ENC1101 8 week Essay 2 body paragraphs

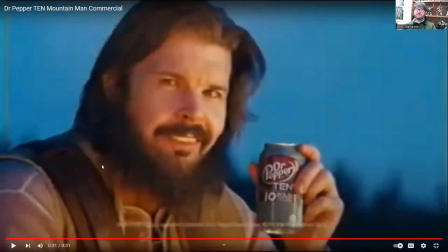(12:15)
There's only one human, actor in here. So this guy is a representative of who they're trying to appeal to. Now, again, you could make all sorts of arguments. Traditionally, when I do this as an example in a face-to-face class, students will say, all right, like men 40 to 50 or just middle-aged men, right?
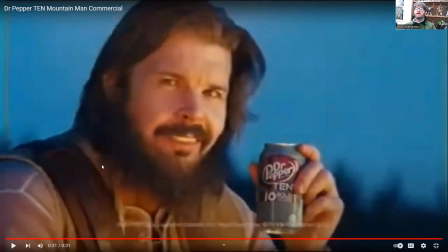(12:33)
Which is absolutely fine. So for the purposes of our discussion, we're going to say Dr. Pepper in this commercial is appealing to middle-aged men. Now, I do want to pause here, just a friendly reminder that in your own essay, all three of your commercials, you need to be arguing or appealing to a single audience. I just wanted you to see that, like, yeah, you can't just grab three, Dr. Pepper commercials.
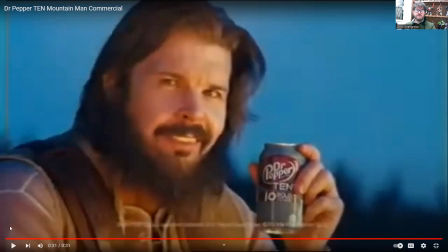(12:52)
Some of them are appealing to very different audiences. But let's say, what is going on here that might appeal to middle-aged men?
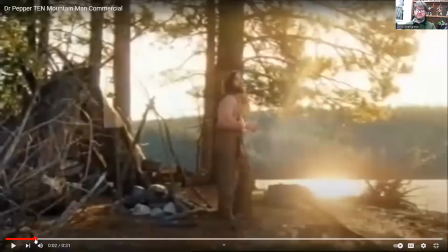(12:59)
All right. So you could argue just the fact that, his idea of a good time is getting into the great outdoors here. Now, obviously, it doesn't mean young people can't enjoy the outdoors, but, can't you just hear like the voice of an older person here? Back in my day, we didn't spend all our time playing on phones.
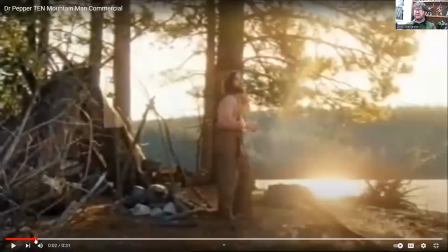(13:17)
We were outside, So it's got that kind of appeal to, somebody that wants to be disconnected from the rest of the world. They want to maybe relive the time when, oh yeah, we were just playing outside. So you could have a body paragraph just talking about that subject matter in and of itself.
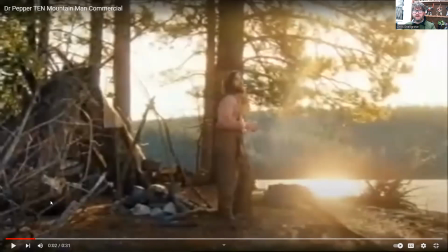(13:36)
You could also have either in that paragraph or maybe in another body paragraph, you could talk a bit about that little song that he's singing, that weird little custom song.
There's no place like no man's land for me.
And so what's going on there?
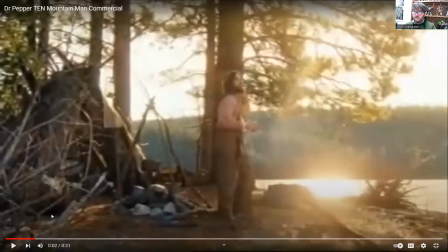(13:52)
The idea that he likes the idea of getting away from it all, going to an area that, nobody else is in, or maybe nobody else can be in, a so-called no man's land, and he likes to go in there.
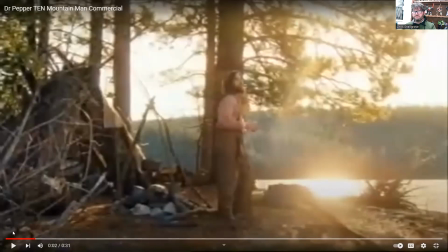(14:04)
All right, I guess I've never really thought about this. If you wanted to make, we're probably reaching for an analysis here, but like no man's land, of course, a term that originated in like World War I. Like that's the area of the battlefield you try to go across,
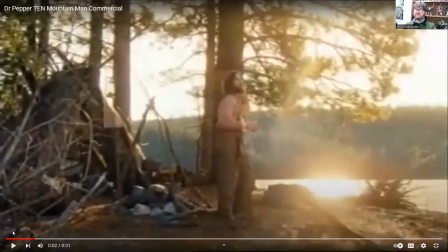(14:17)
you're getting killed. So you could make an argument like an older person likelier to be fixated on like World War I, World War II. So that idea, he's referring to this like, sure, he's just walking in the woods,
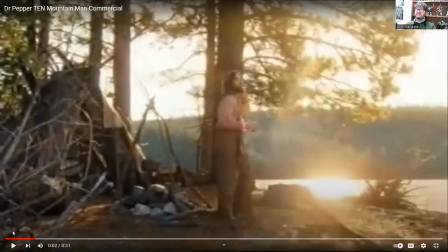(14:29)
but symbolically he feels like he's conquering and surviving in a no man's land, something that an older man might vibe with that a younger man wouldn't.
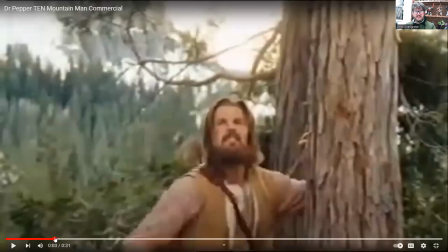(14:38)
So anyway, there's some other stuff in here. There's a thing that I always point out to my students, and I think they always think I'm pulling their chain here,
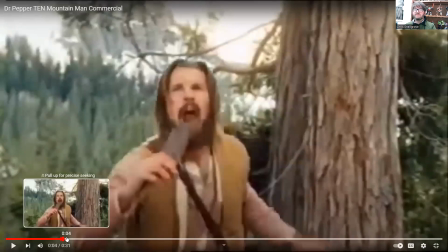(14:46)
but he tears off a bit of the tree and then he eats it. And it's like, okay, that's not a realistic thing. What the heck could that represent? Now, I feel like I have some insight here because, well, I am a middle-aged man. And so I always ask students, hey, what would you actually get a lot of if you were eating a tree bark?
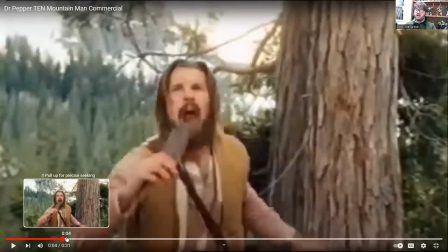(15:05)
I mean, don't do it, but what would you be consuming a lot of? And then it takes a little, oh, fiber. It's like, yeah. So the idea that he's an old man, he's a little worried maybe about his weight and about his digestion.
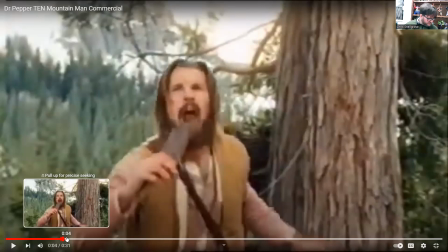(15:17)
So he's getting a little more fiber in his diet. And I always feel like I'm calling myself out here because I tell the students, like, come to Dr. Snellgrove's office. What are you going to see? Well, whole lot of granola bars, sad granola bar, lunch here.
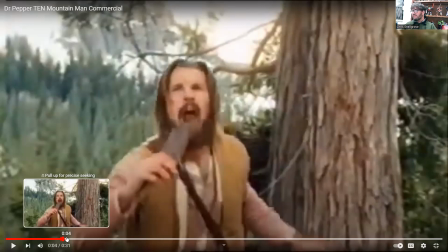(15:34)
And sure enough, much like the sad sack in this commercial, the highlight of my meal is usually my 0-calorie soda. So I see myself in a bit in this ad, perhaps. All right.
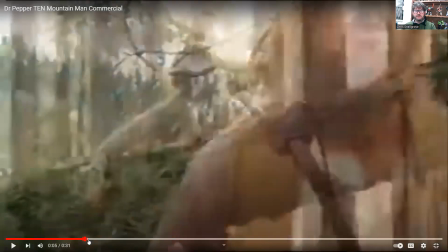(15:46)
Speaking of depressing things about middle-aged people, all right. So we've got this thing here.
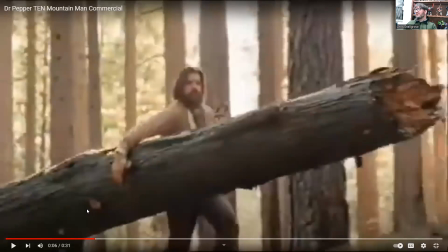(15:51)
It's another comedy bit where it's like, oh, wow, he's just one-handed carrying this knocked down tree on his own. And it's like, okay, that's over the top. What's going on there? He's showing how strong he is.
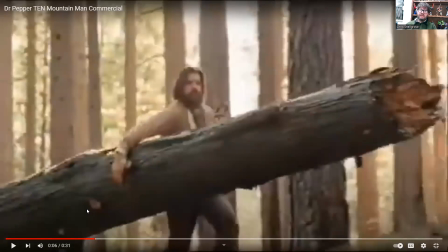(16:04)
Now, there's multiple things you could get into in your analysis. You could talk about how the implication that if you drink Dr. Pepper, you'll be strong like this guy. Nothing's wrong with doing that kind of analysis where it's like products are usually sold as solutions. It's like, hey, you'll be stronger once you drink this. But you could also go a step further.